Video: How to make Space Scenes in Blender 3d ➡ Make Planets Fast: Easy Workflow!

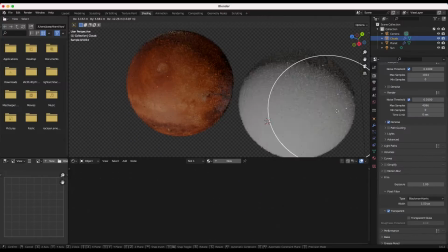(4:11)
Go to the Shading tab and remove the original planet material from the sphere and add a new material for this object.
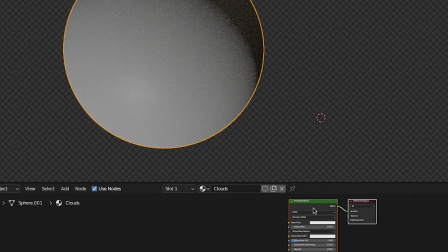(4:17)
We'll call this material, as you may guess, Clouds. Now for this material, we'll use this Clouds map that we grabbed online.
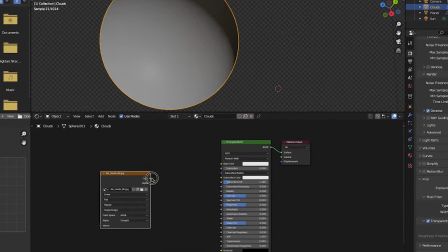(4:23)
I'll drag the texture into the Material node setup and once again connect the color output to the base color input of this material,
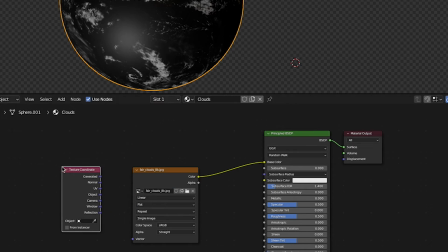(4:29)
and then add a texture coordinate node connecting the generated output to the vector input of our new texture. And finally, I'll switch the projection type to sphere.
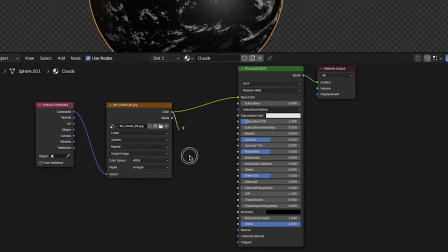(4:37)
To make the black part of the texture transparent, we'll connect the color output into the alpha channel input on the principled BSDF shader, and we'll have something like this.
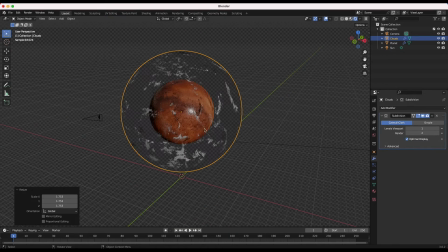(4:45)
One more layer of detail and a step closer to a great looking planet.
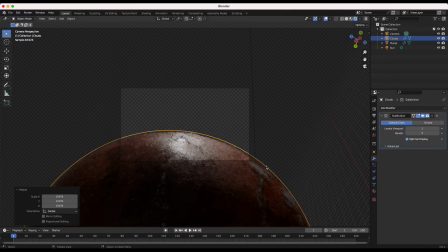(4:49)
I'll go into camera view and scale these clouds way down so that they are just above the ground level of our planet to give that next bit of detail.
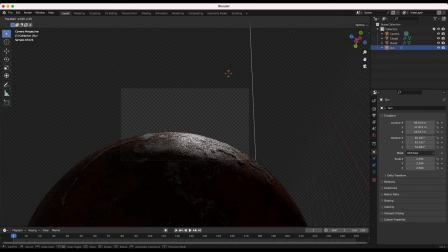(4:55)
I'll also rotate the clouds around until I get something that I like.
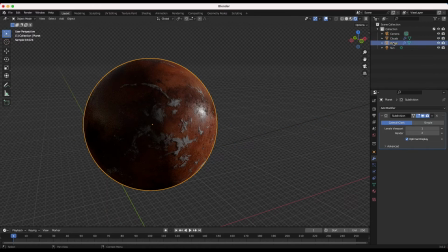(4:59)
Finally, let's create a layer of atmosphere on the outer edge of our planet. To do this, we'll duplicate our planet sphere and once again scale it up slightly.
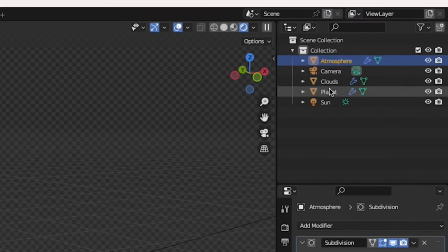(5:05)
We'll label this one Atmosphere and create a new material for it in the Shading tab.
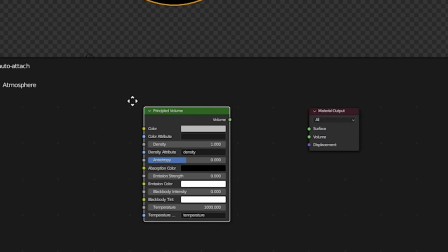(5:10)
For this material, we'll use a principled volume shader going into the volume input of our material output node.
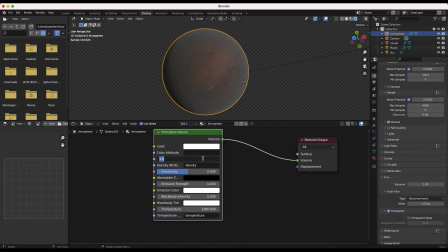(5:15)
As you can see, this creates a layer of thick volumetric atmosphere around our planet. This is the right effect, but we can make it more subtle by dialing back the density on our principled volume shader.
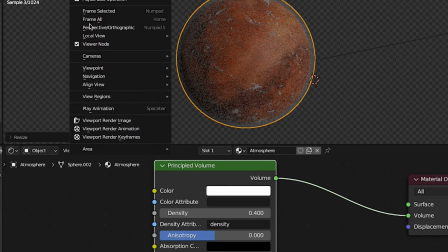(5:24)
We can also adjust the color of our volumetrics to something a bit brighter so it's less like smoke.
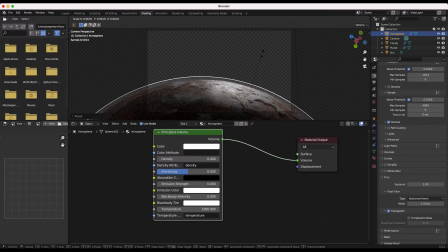(5:28)
We'll scale up the sphere acting as the atmosphere to just above the clouds layer, so that we have three layers of detail on our planet.
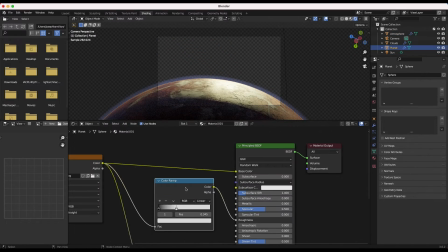(5:34)
And I'll adjust the lighting a bit to light up the volume more consistently and create more mood. This part is really up to your creativity, but I like a strong edge light like you see here.
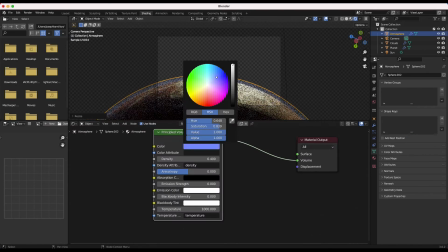(5:43)
You can also change the color of your atmosphere material to something slightly cooler as well, and dial in the density for your artistic taste.
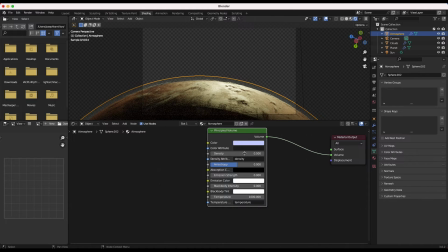(5:49)
The final steps in creating this planet are in the compositing process. To do this effectively, I'll create a new view layer for each of the elements that we have created.
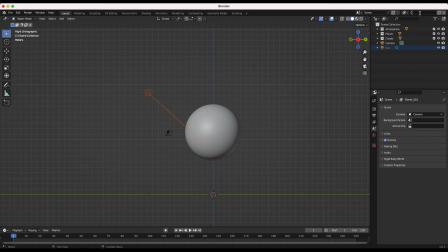(5:57)
One view layer for rendering just the planet, one for just the clouds, and one for the atmosphere.
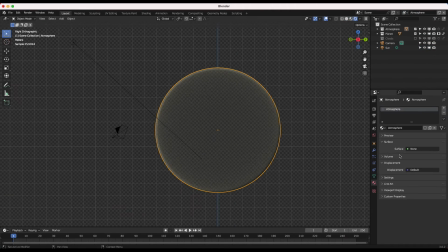(6:01)
If this is confusing and you want to learn more about this process, I'll put a link on how to learn about view layers in the description below. It's an incredibly powerful technique that can give you a lot more control in the compositing process,
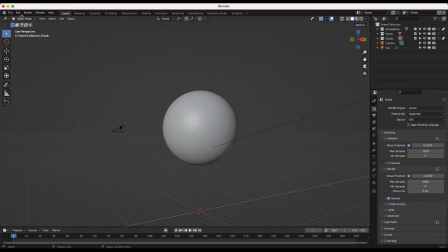(6:11)
as you'll see here in a minute. Finally, I'll do a test render, so I'll go to render and render image.
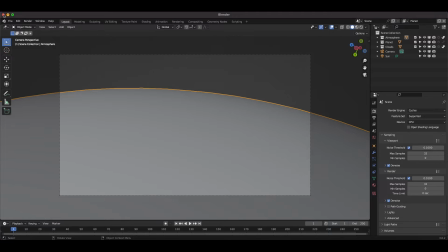(6:16)
As you can see here, we have three different view layers that we can use in our compositing process. So I'll open up the compositor and get started by clicking on use nodes.
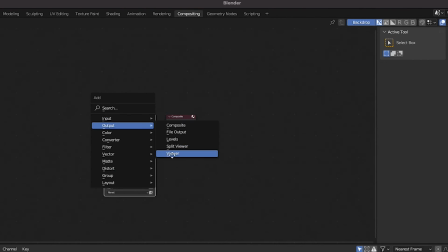(6:24)
First, I'll add a viewer node so that we can see what our composite is going to look like.
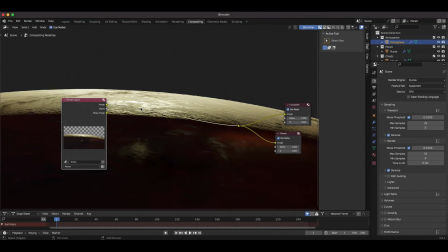(6:27)
Right now, we're only utilizing our planet view layer, so I'll add two more alpha over nodes to overlay our clouds and atmosphere layers.
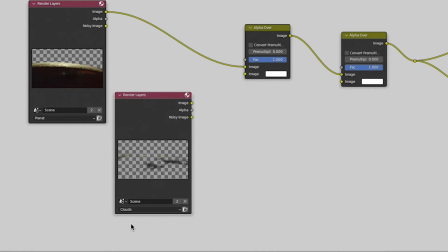(6:33)
I'll then duplicate our main render layers node and select the clouds layer for the first one, and I'll drag the output of this node into the first alpha over node to overlay these clouds.
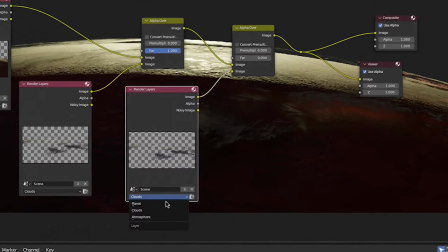(6:42)
I'll duplicate the render layers node once more, but this time select the atmosphere in the drop-down menu, and connect the output of this node into the second alpha over node.
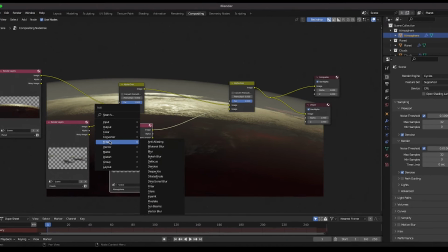(6:50)
To make the atmosphere look more natural, I'll press Shift-A and add a blur node before it's overlaid on our composite.
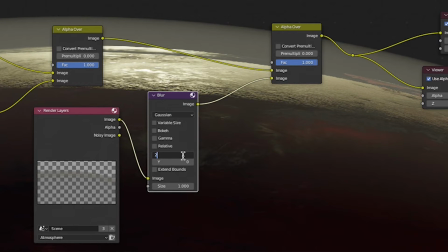(6:55)
This will make the atmosphere have a more realistic looking falloff. In this case, I've set the X and Y blur values to 200 pixels each.
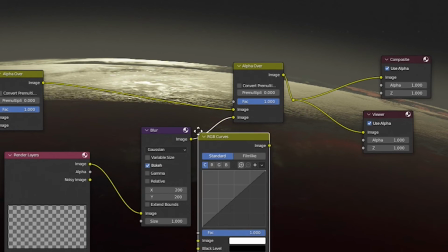(7:02)
I'll also add a curves node and increase the amount of blue on the atmosphere as well.
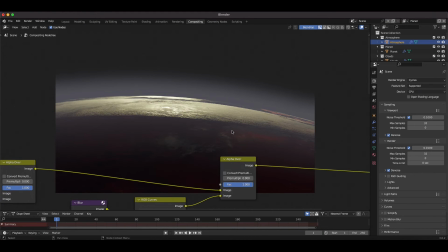(7:06)
One thing that can take your planet renders to the next level is adding a little bit of glow and glare to your shot as if it were shot with a real camera.
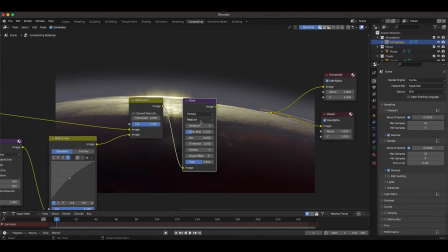(7:13)
I'll add some streaks and fog glow with medium quality to introduce some imperfections in the bright spots of the image.
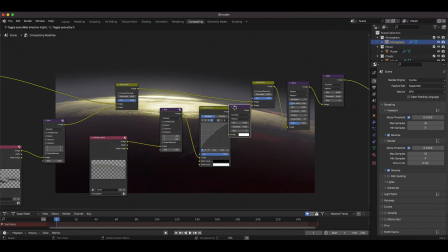(7:18)
I'll also duplicate the fog glow node and add it to the atmosphere element to add a hazier look.
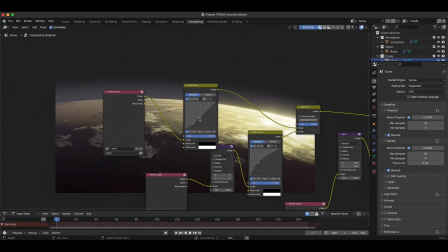(7:23)
Now we're getting there. Now I'll bring down the brightness levels to bring them into our background further, and also increase the brightness of the clouds a bit to give a bit more large scale detail.
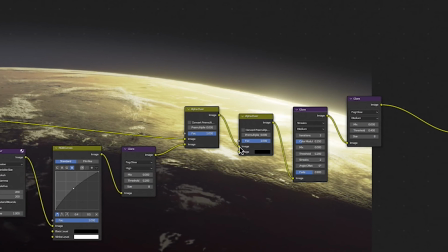(7:32)
Finally, I'll add one more alpha over node before our glare nodes to make the sky background of our scene black. You can also choose a starry background, but I found that this works pretty well. Finally, after a bit of tweaking and some test renders, I was happy with my planet.
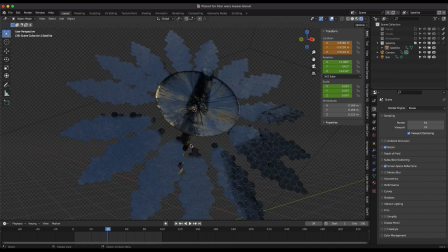(7:44)
I added the space asset from the City Builder 3D add-on, added some basic color correction to the entire shot, added a simple lens flare overlay, and got this final result.
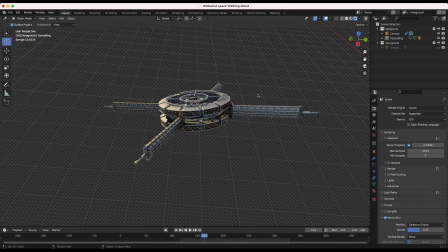(7:53)
Anyways guys, that's it for this video. I hope it was helpful. As always, feel free to leave a comment if you have any questions or suggestions in the comment section below.
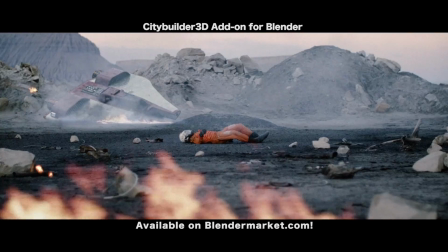(7:59)
Let us know what you'd like to see next on the channel, and I'll see you next time.